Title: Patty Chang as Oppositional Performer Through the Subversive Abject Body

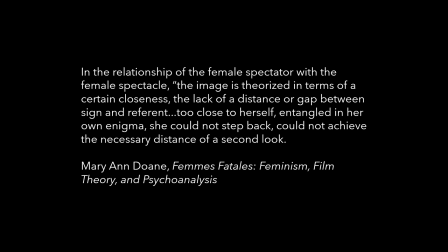Doan states, Psychoanalysis has been activated in feminist film theory primarily in order to dissect and analyze the spectator's physical investment in the film, and that the image of a woman in cinema is subservient to voyeuristic and fetishistic impulses.
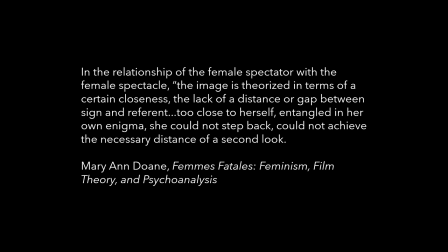This dismal conclusion is similar to that of Mulvey's, that the agency of a woman in film is dismantled by her own presence to the viewer. Under Chang's contemporary circumstances, largely within the same decade as Duann's text, her work aims to reject the subjectification of the voyeur.
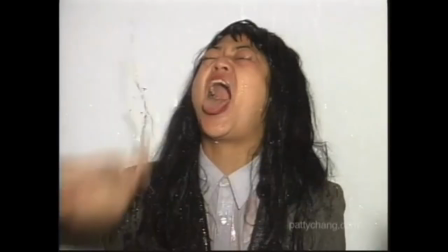In Hand to Mouth, Chang takes autonomy in where the viewer can view this work. Public exhibitions such as Read My Lips of 2019 become inherently confrontational because Chang parodies a fetish film.
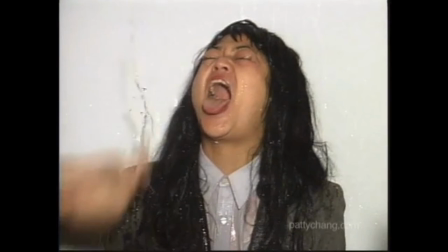The exaggeration of the fetishized female exemplifies some of the absurdity in shaping of a woman on film. The female spectator often finds these portrayals as a demeaning caricature of themselves,
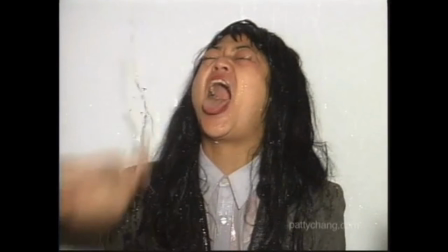and therefore, they have not been invited to see their own image. The human form on screen is, at least in some way, the same form of the spectator as a woman, and this relationship no longer identifies as neither subject and one as object.
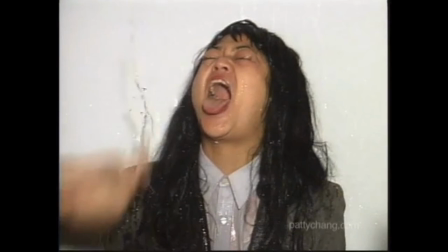Thus, Freud's isolation of female iconic representation cannot survive if nobody is being objectified.
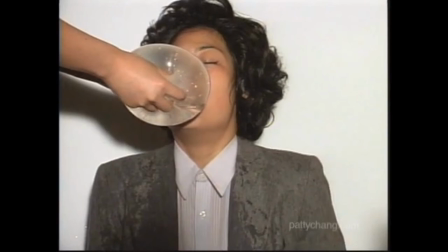Chang's parody of both herself and countless representations of women in fetish films is not pleasurable for any gender because this performance makes it difficult to ignore the absurd act that is publicized, no longer in the privacy of one's own home.
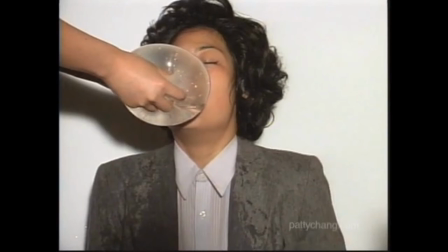By screaming for more and to give it to me, there is a disruption of the idea of being the peeping Tom behind the screen, the spectator's position in relation to the woman on screen. Due to the location of contemporary art institution, the voyeur is being watched.
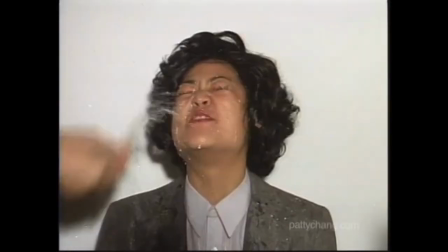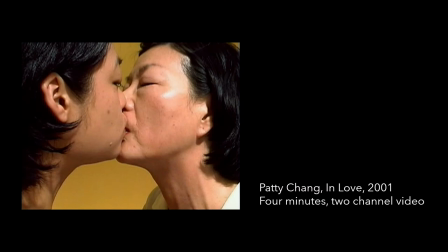Another uncomfortable situation in which Chang's work was viewed in public was during an exhibition featuring In Love. Recorded in 2001, In Love features Chang sharing an onion with both of her parents on two different channel screens playing side by side.
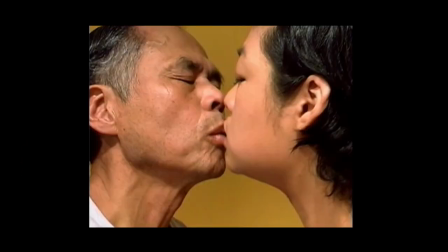The video begins with Chang and her mother on one screen, and the artist and her father on the other. They are staring at one another against a bright yellow backdrop as the camera is intrusively zoomed in on all of the subject's faces.
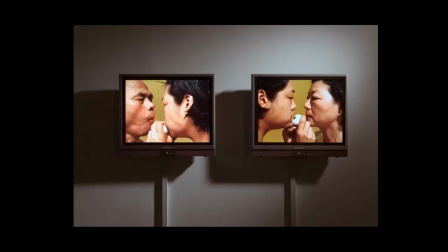The videos of Chang's mother and her father are played side by side, and the films are intentionally run backward, so that each couple appears to be kissing in a disturbingly passionate exchange between parent and child, until the evidence of an onion begins to take shape between them, Lieshosen writes in this review.
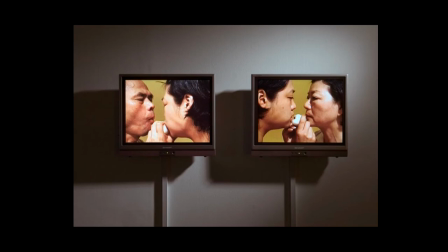Viewing this work in public is similarly unpleasant to that of witnessing hand-to-mouth at a live exhibition, though In Love explores intergenerational intimacy as the onion is passed back and forth from child to parent,
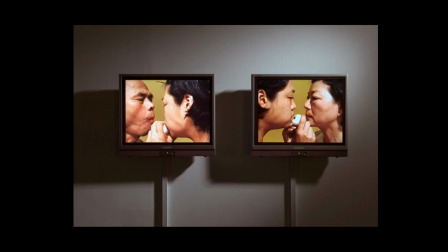and as they cry, they add to the disconcerting sense of intimacy created by the proximity of the characters. In a short video by Nicholas Jenkins, Chang is interviewed while riding a bicycle through a park to speak on how she approached the subject for in love.
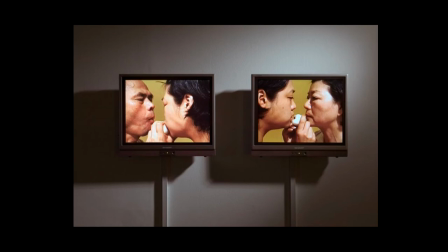Chang states in the interview, Who in the world for me would be the worst person to do this video with? And I decided it was my parents because this is a very horrible, intimate thing. She then explained how she called her parents to describe her ideas for in love,
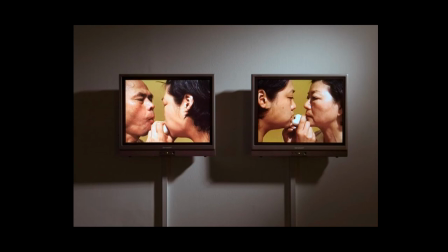though she expressed concern in regards to her father not caring for onions.
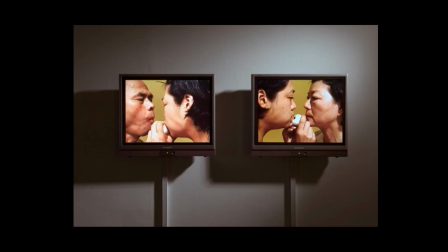Chang is shown kissing her father as she talks about the pain caused from eating the onion, stating that it was miserable, yet part of the process. It just becomes from bad to worse and worse. It's all relative, really.
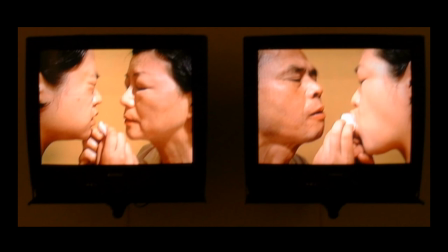To be a spectator to this work is to be projected into a distressing situation that subverts the gaze from any sense of fantasy as it verges on an incestuous situation. This demonstrates the confrontational nature of the video as it dissolves the caricature of performance
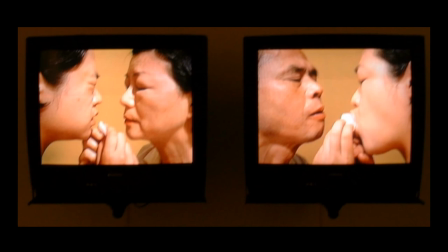to fully display the intimate kissing of Chang and both of her parents for four strenuous minutes. Chang says of her work. It is uncomfortable for reasons that we have created, so it speaks more to the general culture than specifically in the actions I am doing.
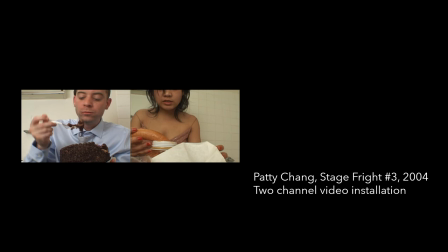In another collaborative work, Chang explores even more anxieties of everyday life through a video installation featuring a grueling food-binging and vomiting session with a man named Todd. Stage fright number three of 2004 is shown side-by-side again.
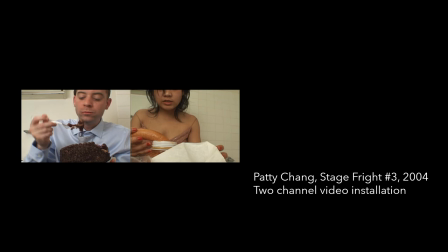Chang and her male collaborator are seen on the toilet of a linoleum tiled bathroom beneath unflattering lighting in evening wear that has clearly become disheveled throughout the night. Todd's tie is pushed over his left shoulder and Chang's cocktail dress straps fall below her shoulders.
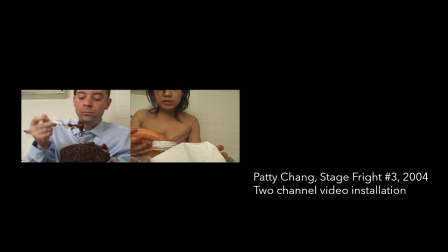Both participants are breathing heavily as they gorge on junk foods such as donuts, malt balls, sodas,
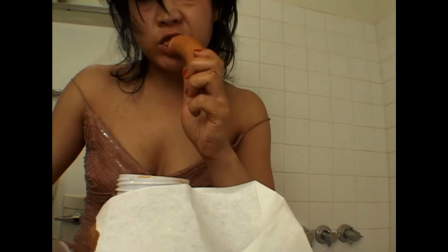cakes, sausages, and cookies.
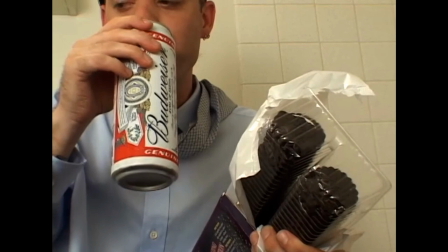Chang and Todd are filming their own performances while watching Alfred Hitchcock's thriller, Stage Bright, that can be heard over the plastic packaging opening and the occasional grunting and sniffling.
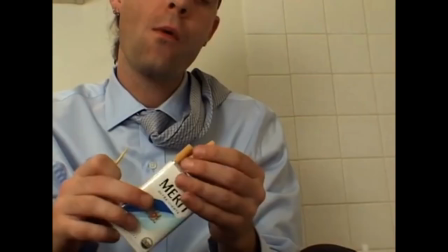Later in the videos, Todd begins to light a cigarette as he sits on the toilet while Chang first inserts a maraschino cherry attached to a green toothpick into her cigarette.
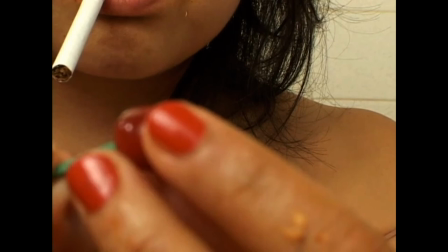The juice from the cherry bleeds into the paper wrap of the cigarette while the phone rings in Hitchcock's film.
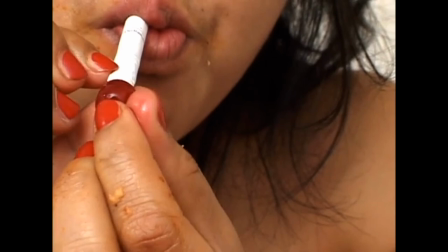In a Roberts Projects press release for the video installation, the unnamed author for Roberts and Tilton said of the piece, The obsessive and excessive nature of consumption alternates between boredom and anxiety.
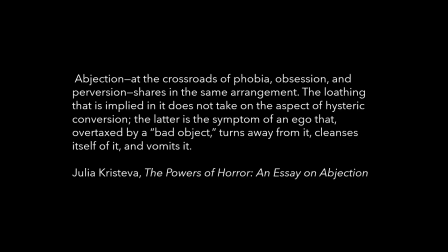The act of vomiting this junk food is the ultimate self-rejection, a performed eating disorder that reacts against social norms in a public bathroom while rejecting an entire part of the self as a result within being.
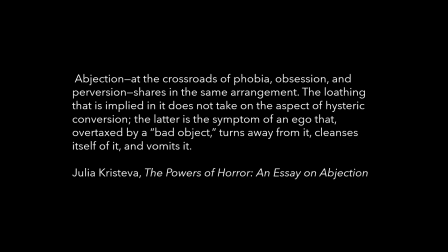Abjection, at the crossroads of phobia, obsession, and perversion, shares in the same arrangement. The loathing that is implied in it does not take on the aspect of the hysteric conversion. The latter is the symptom of an ego that, overtaxed by a bad object,
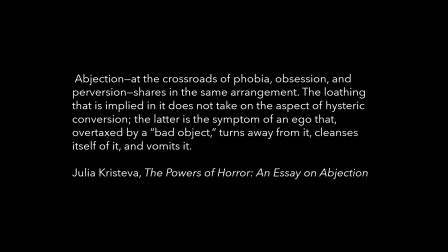turns away from it, cleanses itself of it, vomits it. Chang parodies the image of a woman through an exaggerated rejection, a complete subversion, and opposition.
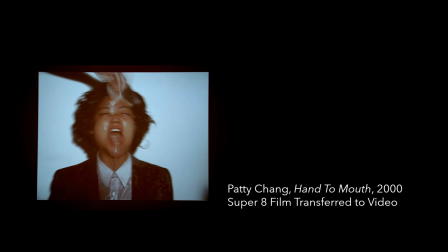Particularly in Hand to Mouth, in Stage Fright No.
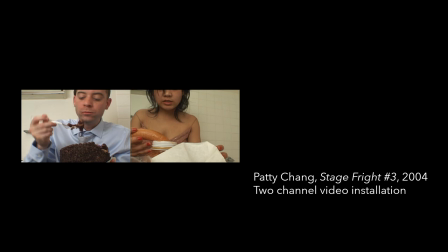3, Chang takes her predetermined subjectivity as a woman on screen and demolishes the voyeur's expectation of being invited to gaze upon her as an object. The viewer initially imposes his idea of a woman represented on screen,
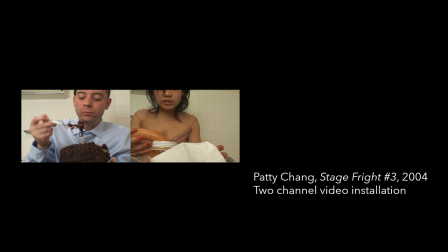but is quickly met with a reality that directly opposes the grotesque through the discharge of bodily fluids, indulgent consumption, or a mockery of high-pitched screaming. The patriarchal language we are caught in repeatedly contributes to either a complete omission or a poor representation of women's lives.